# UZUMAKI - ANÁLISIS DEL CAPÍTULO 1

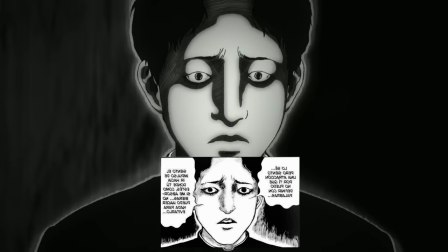8:14 La adaptación cinematográfica ha sido muy fiel a la obra original.
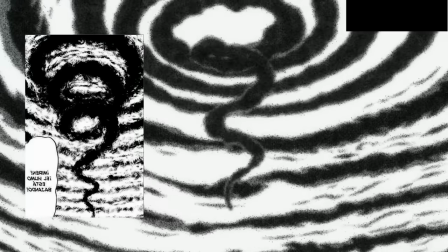8:17 Encontraremos prácticamente todas las viñetas pasadas a otro lenguaje visual, y realmente han sabido expresar el movimiento que transmiten esas ilustraciones.
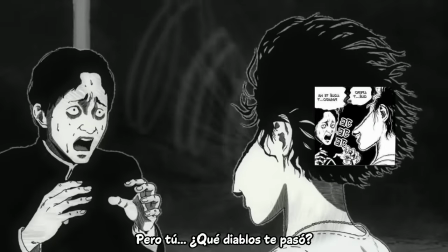8:26 En ocasiones, sobre todo en las partes más truculentas y terroríficas,
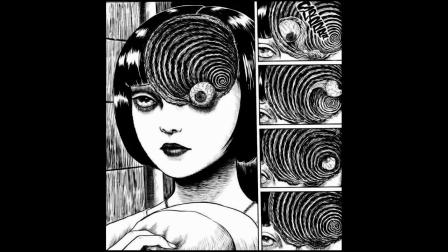8:29 tendremos prácticamente plano a plano una recreación que de veras es una delicia, tanto en lo visual como en el aspecto sonoro. Ahora mismo imagino que estáis viendo algunos ejemplos.
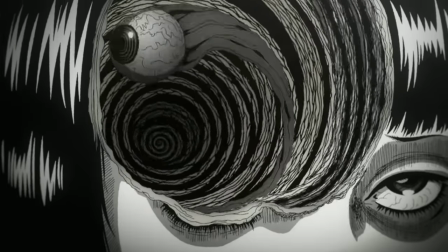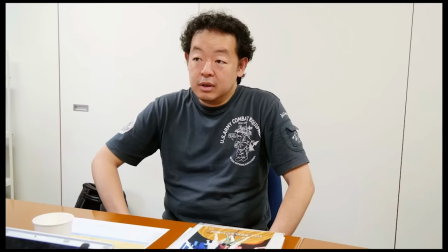8:46 La persona al cargo de este proyecto ha sido el director Hiroshi Nagahama, un ilustrador y animador japonés que es conocido por la adaptación del manga de Las Flores del Mal.
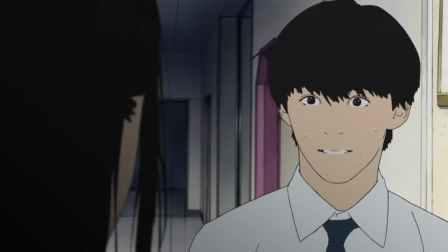8:53 Este cuenta la historia de un chico obsesionado por el libro de Boudelair, el de Las Flores del Mal.
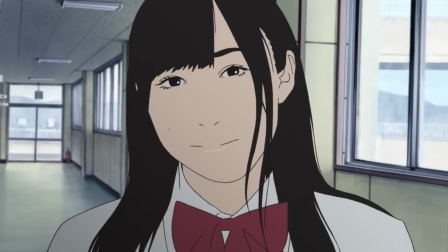8:58 Un día la chica que le gusta se deja a su chándal en clase y el prota se lo lleva en plan romántico.
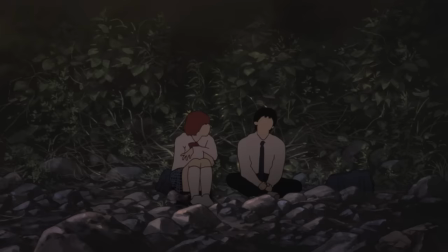9:03 El problema es que se corre el rumor de que fue un depravado. Y lo peor es que una chica medio emo le ha visto robarlo.
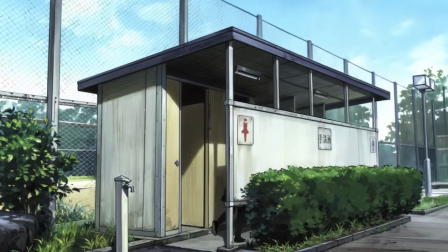9:09 A partir de ese momento empezará a extorsionarlo. Buena historia, aunque igual de destacable es el estilo de animación que usó, la rotoscopia.
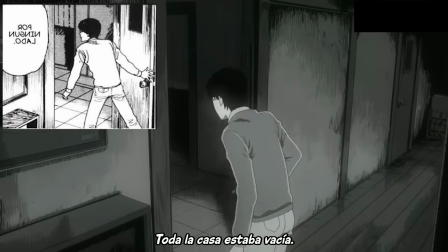9:16 Para Uzumaki intentó ser lo más fiel al trabajo original.
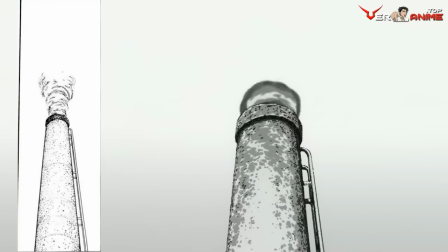9:19 Para empezar, tomó decisiones muy poco habituales en la animación, como reducir la paleta de colores al blanco y al negro, o combinar técnicas en 2D con avances en 3D.
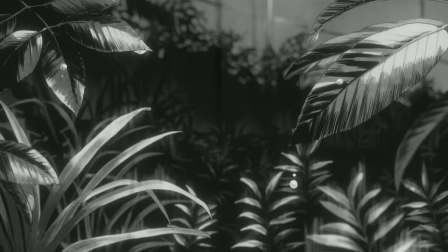9:27 El hacerlo tan monocromático es algo que no encontrarás habitualmente, y menos en el anime.
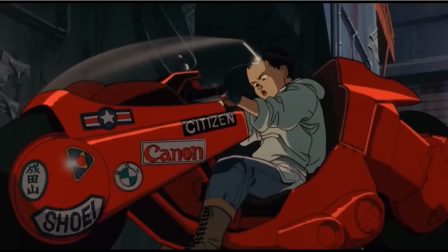9:32 Solo echad una ojeada a otras adaptaciones, tipo Ghost in the Shell o Akira, que añaden una paleta de colores que no tiene el original.
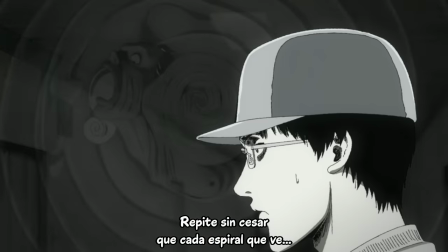9:38 Bueno, en Akira hay una versión coloreada, pero ya sabéis. En la serie de Uzumaki se renuncia al color, lo que la hace una obra extraña, como la ambientación del propio pueblo.
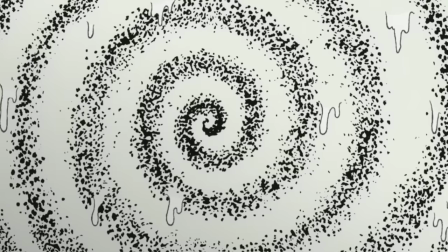9:47 Además, consigue que la espiral sea mucho más protagonista, no es eclipsada por los colores.
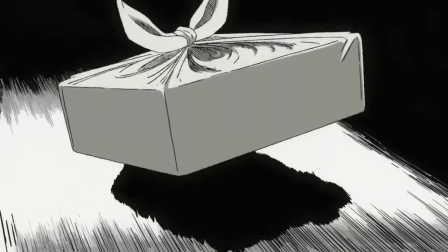9:53 Esta decisión junto a otras la hacen de ella una obra genuina.
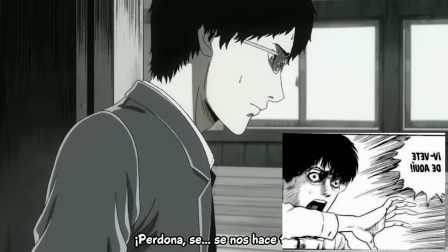9:56 Como os dije antes, es una adaptación fiel y también muy respetuosa, algo que no podemos decir de las anteriores, que fueron un desastre.
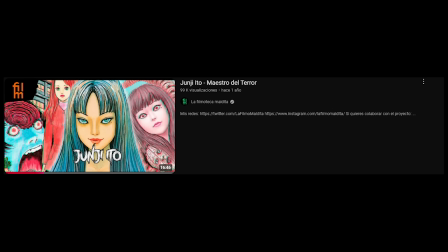10:03 Si os interesa saber por qué, le dediqué un vídeo al asunto. Y si os quedasteis con ganas de conocer más de este autor, hice otro donde explico cómo es su proceso creativo.
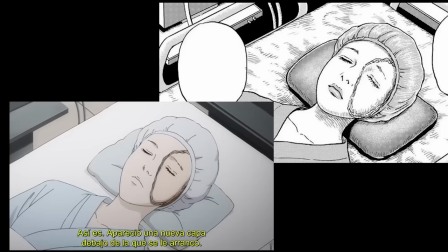10:11 Tanto el Junji Ito Collection como el Junji Ito Maniac no supieron trasladar la crudeza del manga,
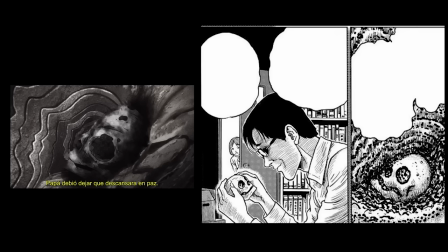10:16 Tal vez porque en muchas ocasiones se limitaron a copiar las viñetas del maestro japonés, pero en color y sin su estilo recargado y oscuro.
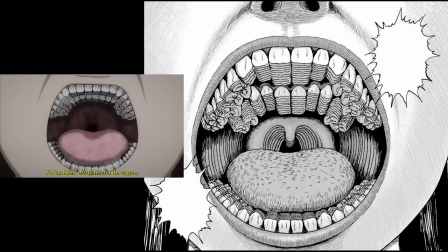10:23 Para ser un anime falta como movimiento, y no consiguen que el espectador entre en esas series.
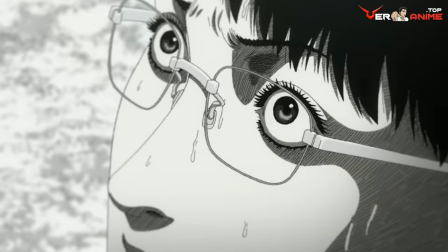10:29 Quien se encargó de levantar este proyecto fue Adult Swing, una productora de animación independiente para adultos asociada a Cartoon Network.
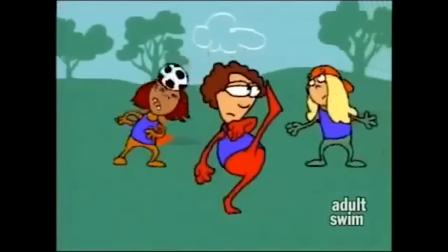10:36 De hecho, surgió como un segmento de su programación en el horario nocturno, pero el éxito le llevó a independizarse.
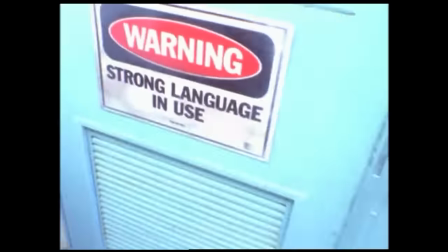10:42 Su nombre hace referencia a cuando los niños salen a la piscina, permitiendo que los mayores tengan un tiempo para ellos.
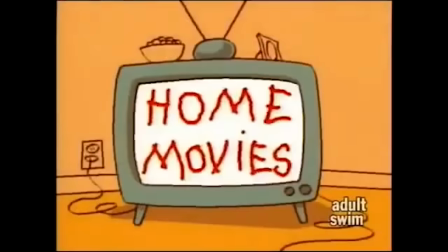10:48 Adult Swing nació en 2001 y su primera transmisión fue una serie animada titulada Home Movies, en particular el capítulo 6, cuyo nombre es Director Cut.
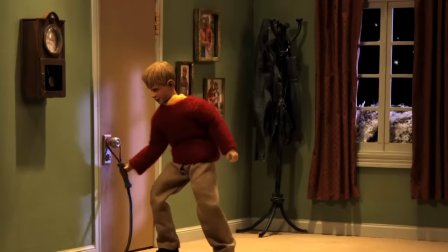10:56 Desde entonces no han parado de crear dibujos que han calado sobre la sociedad. Algunos de sus trabajos más famosos son Robot Chicken o Rick y Morty.
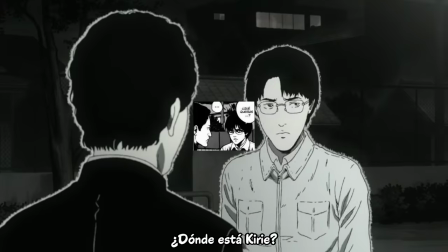11:04 Si se pudiese hacer una crítica a esta posible obra maestra es que pese a que el trazo del dibujo sea muy similar a veces no se aprecia en su plenitud.
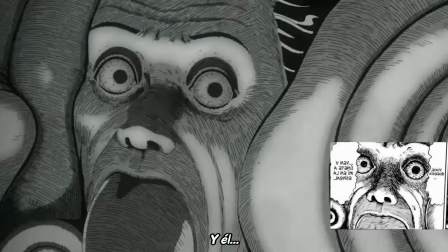11:13 Y no es una cuestión de técnica, sino de formato. El problema no es tanto la calidad de la ilustración como que a veces suceden demasiado rápido las imágenes.
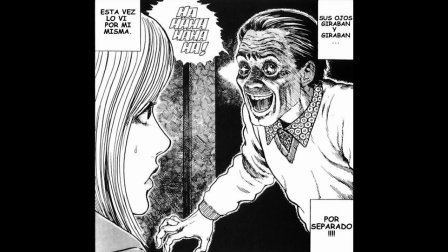11:20 No da tiempo a sumergirte tan profundamente como hace el manga, donde te puedes detener un minuto a contemplar la imagen.
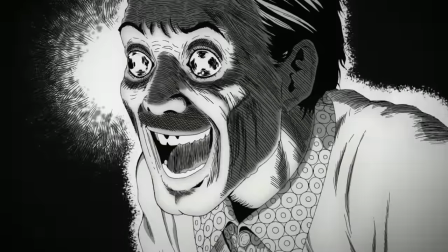11:26 En el anime no, y en ocasiones uno morbosamente piensa que pasan demasiado rápido.
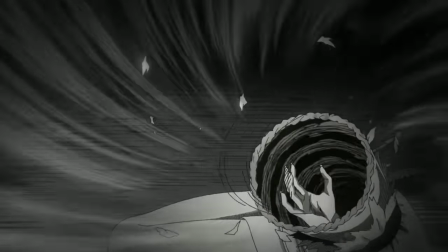11:32 Sobre eso creo que el propio director era consciente y para intentar solventar ese hándicap le dieron más tiempo a las escenas.
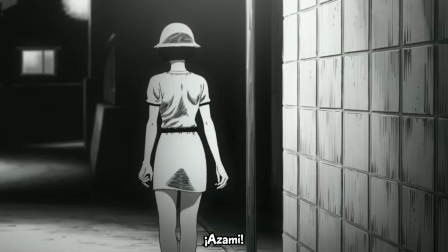11:38 El otro gran problema que siento que va a tener la miniserie es eso, que es una miniserie.
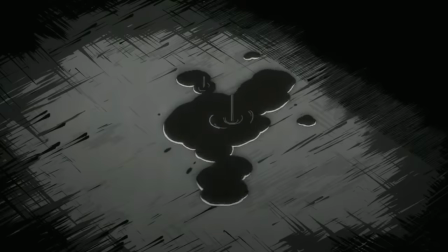11:43 Y que probablemente varios capítulos se queden fuera,
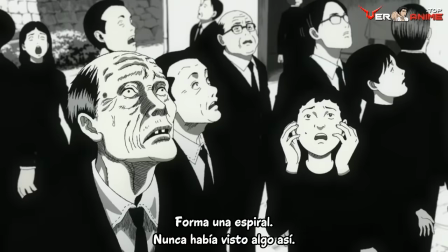11:46 por no mencionar que corre el riesgo de por no ir más calmada no generar una atmósfera asfixiante a la altura de la obra literaria.
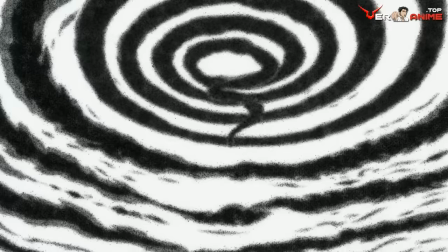11:52 Aun con esas pequeñas puntualizaciones, se trata de una de las animaciones más importantes del 2024.
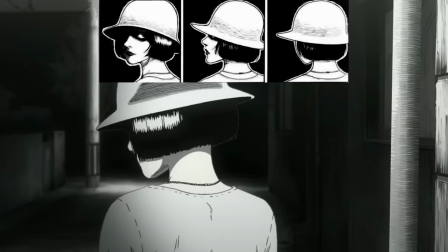11:58 La gente llevaba mucho tiempo esperándola y sinceramente no ha decepcionado. De hecho se lo han currado tanto en lo visual como en el argumento.
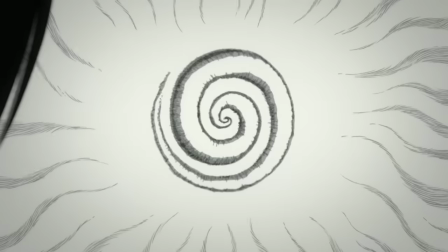12:06 Solo algunos comienzos de la historia se han modificado, además, teniendo en cuenta cómo es la estructura del manga de Uzumaki, que son historias sueltas,
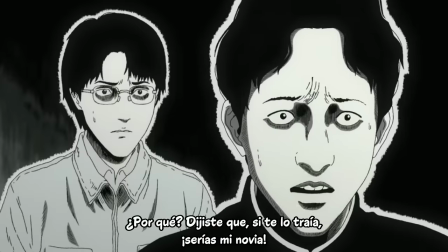12:14 supone un desafío gigantesco entremezclarlas, y para evitar incongruencias imagino que se han aplicado esos cambios.